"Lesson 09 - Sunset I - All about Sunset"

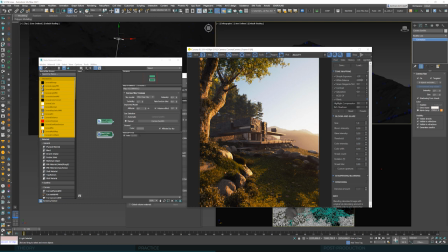It's perfectly okay for blue to come out, but we don't want it to be too intense. Okay, so we have the mid-ground set, we have the background set, and we move on to the foreground, and this is where a certain compositional problem begins.
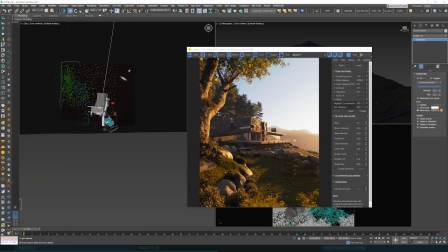We have lots and lots of light coming into our foreground and we have to cut it off.
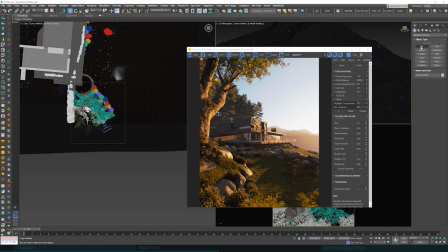So as we did the last time, we'll try the simplest solution, this is inserting a box.
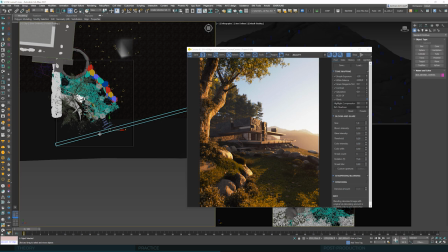Well, it turns out that the box is already here, cause I was too hasty.
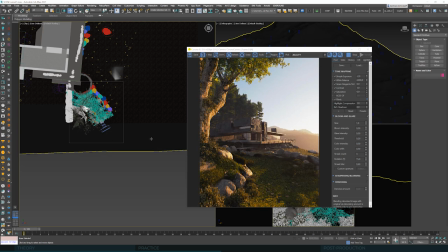But the fact is that it doesn't change much here. If we turn this box off, we won't see much of a difference. With or without it, our foreground is flooded with light.
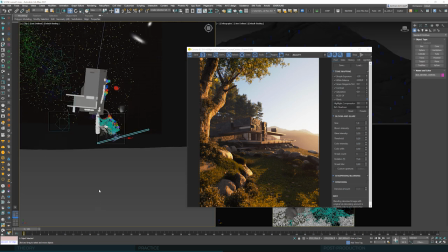So last time we used a tree and I'm gonna copy the same one now. We tried to put it somewhere here to organically cast a shadow into our foreground from the side.
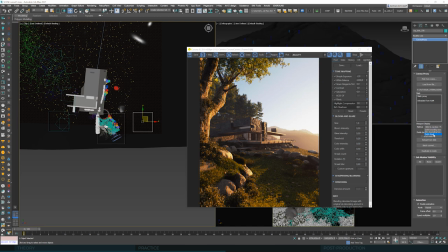Maybe I will scale it down a little. Let's see where it ends up here.
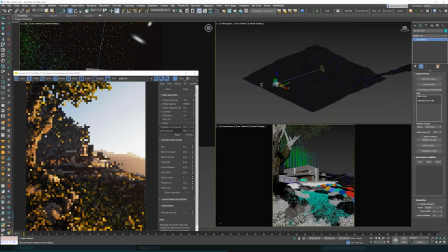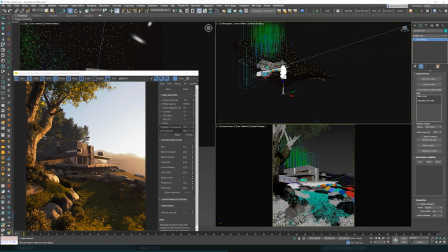We can see it touches the ground, but we don't have the shadow yet.
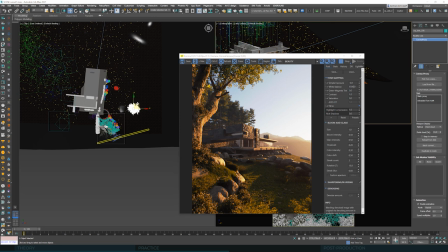So we have to start looking for it, trying to put this tree in the way of sun rays. The problem is the sun is almost completely in the back of the scene. And now we can see the tree.
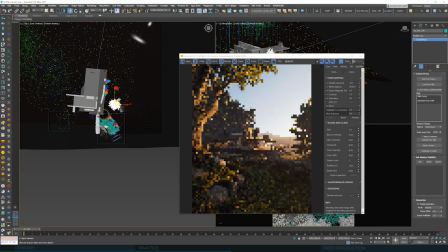We are just starting to see the shadow here, but now the tree takes up almost half of the scene. Fortunately, we can solve it with the object property and changing visible to camera option.
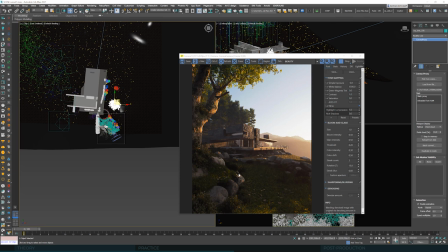Now the tree has disappeared and the shadow is still there.
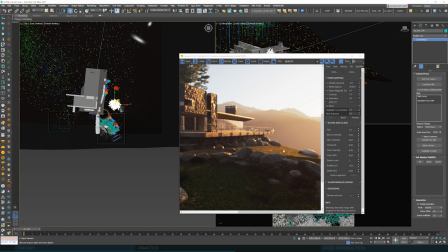But if this tree grows somewhere here, the shadow is just too sharp and it doesn't look good in any way.
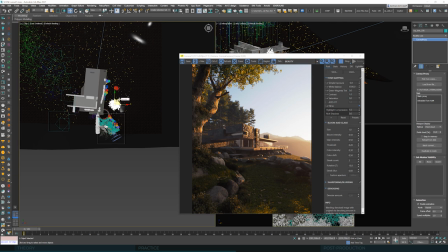Even if this tree was further away, this shadow problem would remain.
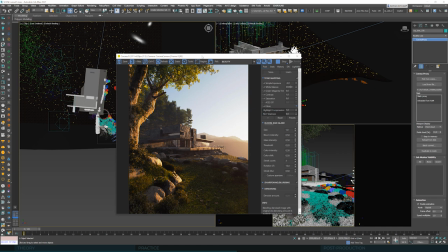We could push it all the way here to this drop-off and say it cast the shadow from somewhere, I don't know,
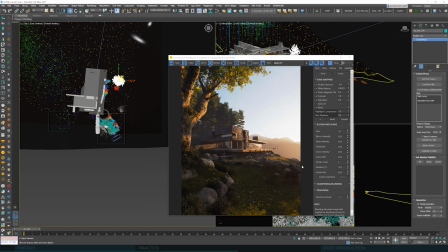somewhere beyond. But it kind of seems like such a forceful solution. And it can work here but fail to do so in the next 10 scenes you encounter. So that's not the answer we are looking for here, but we rather need to get creative.
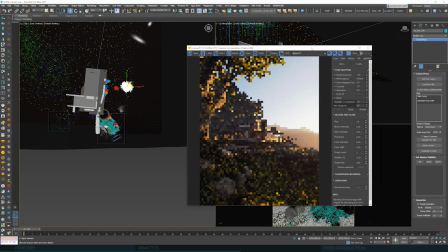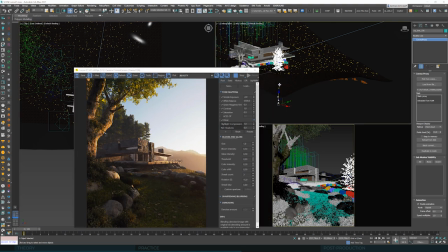So maybe let's put this tree where it was and just flip it. That's right, let's take this tree and turn it upside down, 180 degrees. I know it might seem crazy, but it totally makes sense.
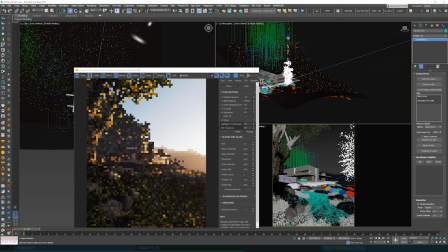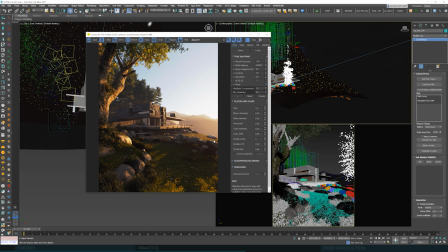This way we can introduce a natural tree shadow in the foreground without having the tree touching the ground at all. The shadow will appear many meters from the actual tree and it will seem natural. We don't know where this shadow is coming from, but it doesn't raise any suspicions.
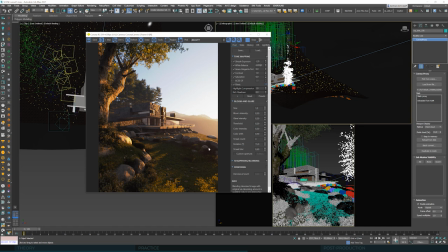It doesn't feel out of place or strange. If we turn this tree upside down and place it a few meters above ground level, we create the impression that the shadow might be coming from the branches right behind the camera's field of view.